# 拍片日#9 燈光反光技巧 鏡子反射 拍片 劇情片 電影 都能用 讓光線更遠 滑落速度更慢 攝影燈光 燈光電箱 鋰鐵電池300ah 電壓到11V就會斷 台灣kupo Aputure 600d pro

Hi everybody, my name is Kai Won今天又要來跟你們分享一下拍片日常啦那我們今天要拍攝的就是我的手機就是我要拍一個Review然後用英文來跟大家做分享那我們今天已經把我們的主線拍攝完畢了那我們現在要來拍B-Roll就是有點手機特寫然後一些功能的使用狀況的一些影片那因為我要拍攝手機是黑黑的
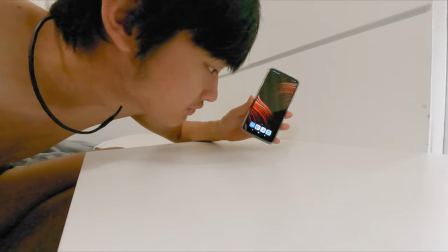所以我們就找一個白色的桌子來拍攝那燈光的部分我們要繼續玩一下鏡子
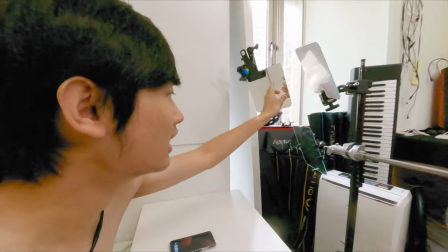那這一片跟這一片都是鏡子那這一片是比較柔和的表面那這兩片鏡子就是一片打牆壁一片打手機本體
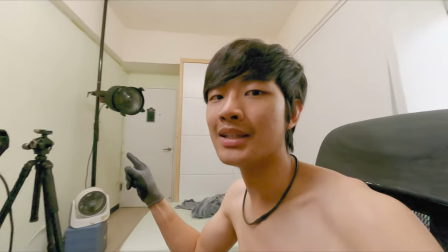那這一片就是補整體氛圍的光線那燈光一樣用我們的600D Pro然後直接照到我們的鏡子那邊那但是600D Pro
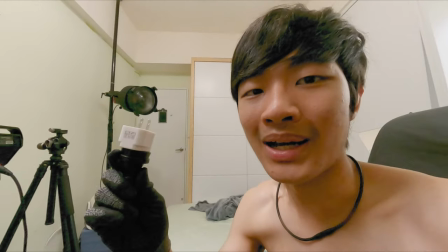我的電源今天想要來玩一下就是我們把插頭插到我的超大電箱裡面這個電箱呢我們還要再接一下密變器就是一個DCAC轉DC的不 DC轉AC就是一個轉換電流的一個機器就看看它的電壓到底可以低到多少它才會跳掉
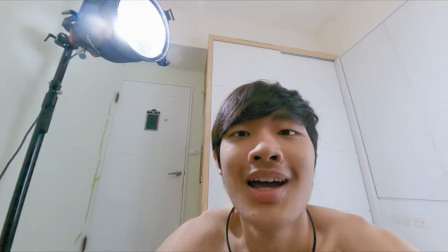成功那我們接下來就要來研究一下鏡子的位置
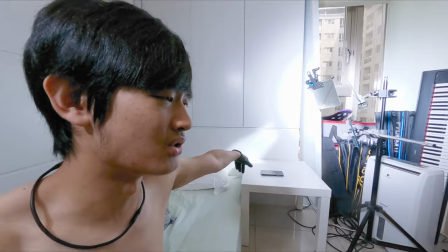然後來調到我們需要的角度了
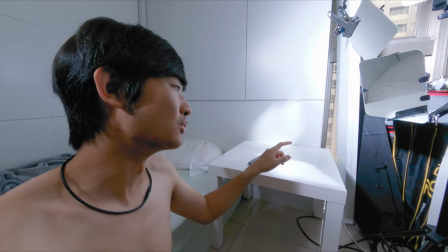OK 那我們的光線就這樣子打好了我們一個直接打到我們桌上
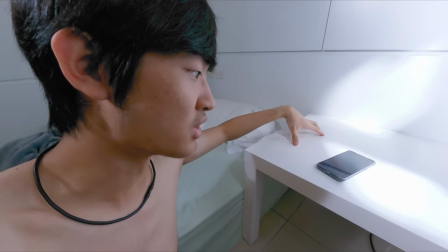然後跟手機的本體那這一個呢就是稍微補光讓這邊有一點點的層次那這後面這一個
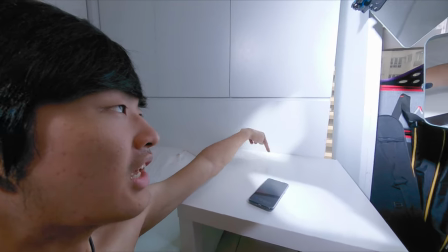後面牆壁跟桌上一點點的硬光就是後面那一片鏡子搭出來了
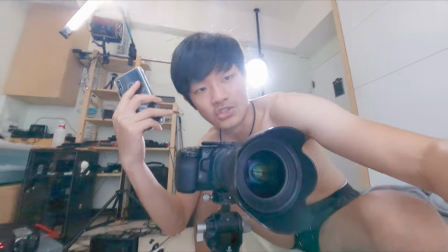OK那我們架好我們的攝影機然後用我最愛的鏡頭2435然後我們就可以直接來開始拍攝喔對 然後我們在拍攝商品的時候
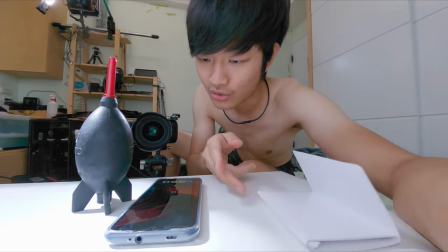我們還是一樣要注意清潔就是我直接拿試鏡布來擦我們的商品
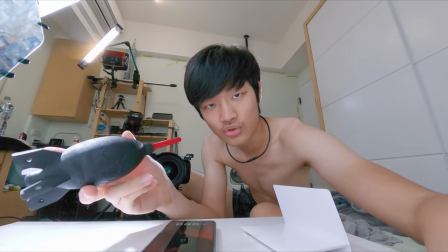然後還有一個吹球來這樣把灰塵整個都吹掉這樣才可以看到 喔 最完美的商品
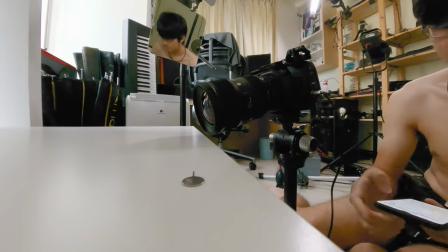OK 那我們的影片就這樣完成啦那我們的最終影片我會放在下方連結有興趣的話就去看一下吧那這就是我們今天的拍片日常影片那當然喜歡這影片按個讚訂閱我的頻道可以看更多的相關影片那這裡有一個全部都是拍片日常的PlaylistMake sure you check it outMy name is Kai Wanand I will see you guys next timeBye bye